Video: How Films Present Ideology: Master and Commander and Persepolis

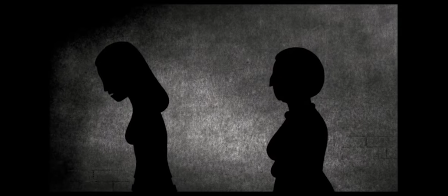(8:13)
In this wide shell, the director shows shadows up against the brick wall, including Marjane's imaginary grandma, Shadow, following her.
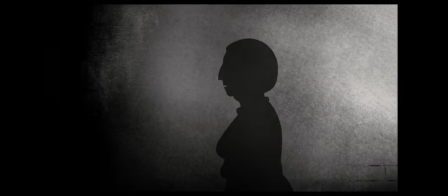(8:20)
As her grandma tries to talk some sense into Marjane, the audience can see a visual representation of all her national guilt following her home.
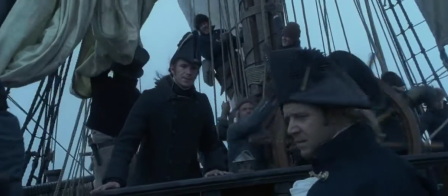(8:29)
Another part of nationalistic ideals we can see shown in Master and Commander, but not Persepolis, is admiration and respect.
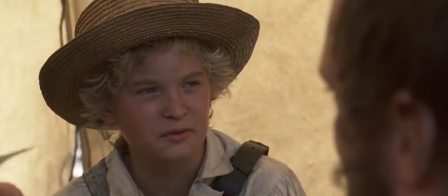(8:36)
While Master and Commander has the boy that idolises Lord Nelson, Persepolis's director chooses a lot more comedic approach,
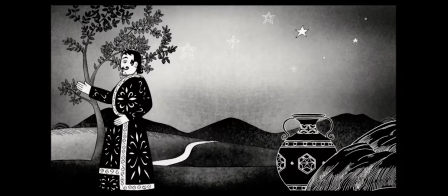(8:43)
portraying the past leaders of the regime as a bullably gullible and at times comedic idiots.
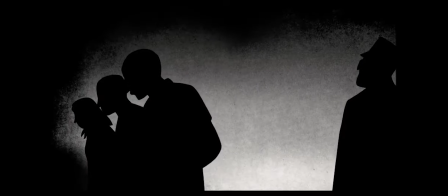(8:50)
In Persepolis this is how the people of Iran see their past leaders. The representation and the view of the Iranian regime is definitely a more grounded, less patriotic one.
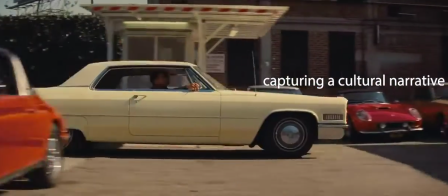(9:05)
The final ideology I'll be discussing is culture. This ideology is to do with how certain cultural narratives are being told,
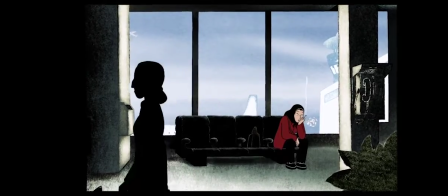(9:13)
whether it's a western story like Master Commander or an Eastern one like Persepolis, we can see how production and cultural influences the film.
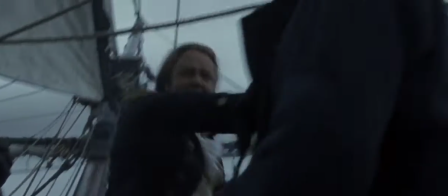(9:21)
In Peter Weir's movie Master and Commander we get a story based around an obvious hero who overcomes obstacles to therefore reach a satisfying resolution.
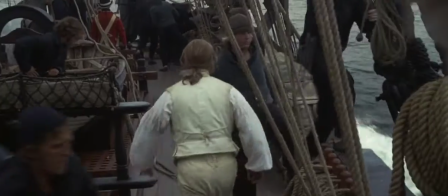(9:29)
That is a standard template for many Hollywood films. Our hero needs to look heroic and feel like a natural leader to the audience.
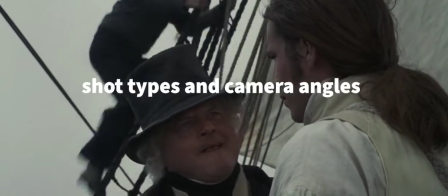(9:37)
This is accomplished by the director's use of shot types and camera angles.
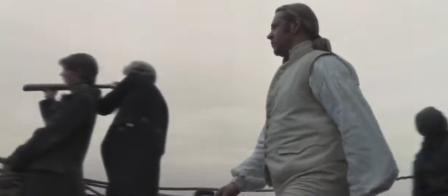(9:41)
You will notice multiple low angle tracking shots, hero shots as some call them, when Weir is filming Captain Jack walking through the ship.
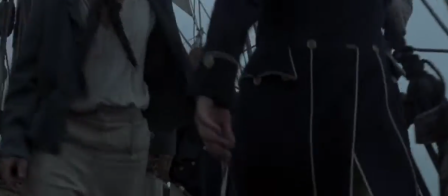(9:48)
By following Aubrey in this way, Weir signifies he is important and is a character we will be following for the rest of the film.
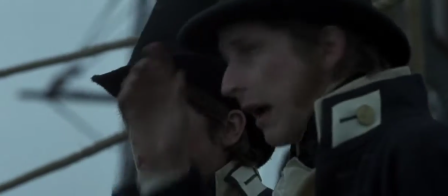(9:55)
Besides the opening scene, we get similar themed shots later on of our two heroes,
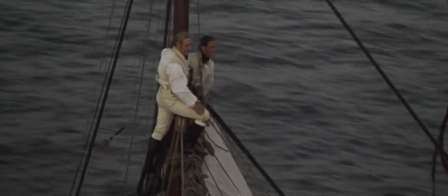(9:59)
Captain Jack and Dr Steve Mathurin, standing atop the crow's nest after barely getting away from the French.
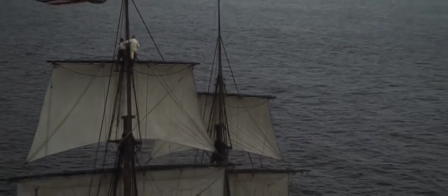(10:05)
These kind of hero shots are reserved and implemented to better tell this cultural story.
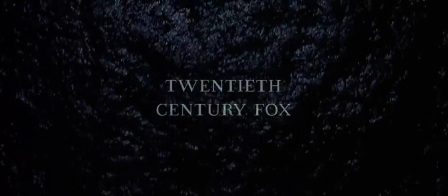(10:10)
Another topic worth mentioning is the choice of non-diegetic music in Master and Commander's classical orchestral soundtrack,
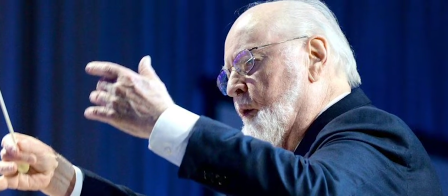(10:18)
very similar to the works of other western composers like John Williams and Eno Morricoli. It is represented of the typical and heroic nature of the movie.
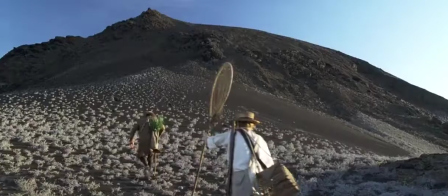(10:27)
This music makes the audience feel inspired and a sense of joy towards our main hero, better supporting and adding to the overall theme of the piece.
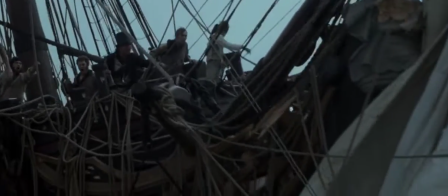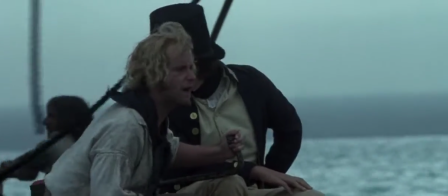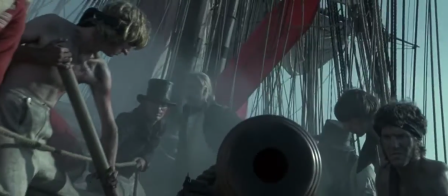(10:45)
The music choice in this scene creates excitement for the coming action, whilst heightening the enthusiasm felt for our characters.
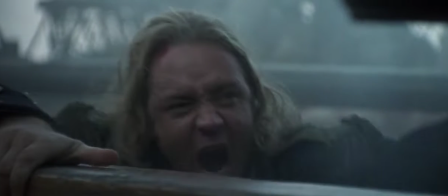(10:52)
Fundamentally, after hearing this score, we need Captain Jack to win. Metacognition in this film also involves something called the free act structure.
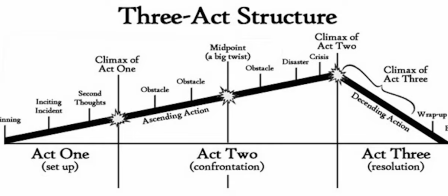(11:00)
As discussed earlier, most Hollywood western films will follow the free act structure closely.
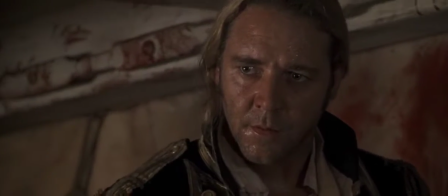(11:05)
The only slight stray of this in Master and Commander is the twist ending, where the French captain pretends to be a doctor and momentarily gets away.
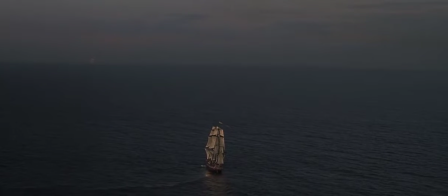(11:14)
Otherwise the film leaves the audience with a typical resolution as the main characters are one, this is generally considered a safer way to satisfy the audience. Two examples of Peter Weir directing to this structure is our hero's introductions and his trials and tribulations.
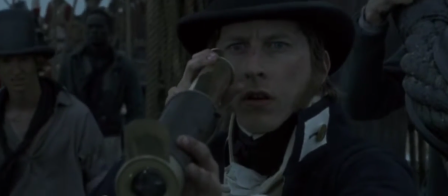(11:29)
Let's look at our main hit character's introduction. Midshipman Holland believes he saw a ship, so our main character Captain Jack has woken up to deal with the possible stakes.
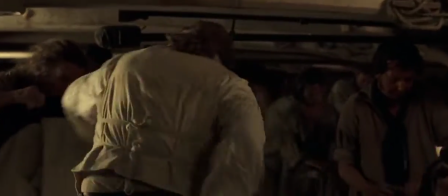(11:38)
He grabs his sword and fastens his belt in a close-up, before walking to the bow in a low angle and pulling out a scope in a medium close-up.
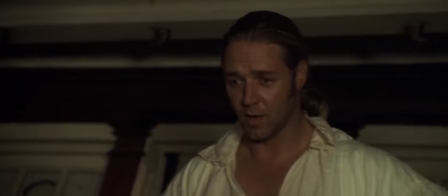(11:45)
It's directing players to the audience's expectations,
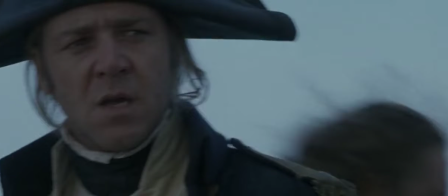(11:48)
with low-angle shots used to signify power and medium close-ups to signify importance in western films.
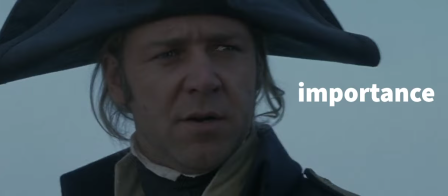(11:56)
These are both traits a main character must have. On the contrary,
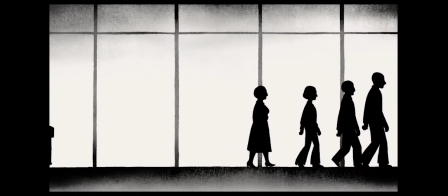(12:00)
the directors of Persepolis try not to use heroic low-angle shots or any other cinematic conventions because they don't want our protagonists to feel bigger than real life.
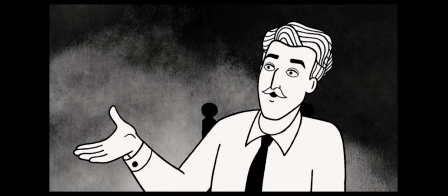(12:09)
They keep the camera angle pretty much horizontal in every shot, and therefore not adhering to any of the Western codes and conventions that can be seen in Master and Commander.
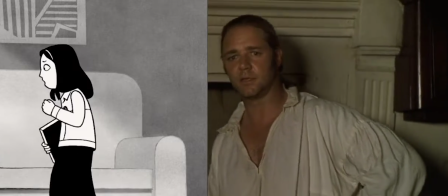(12:17)
When comparing our two protagonists, we can see Marjane is a lot more human than Jack.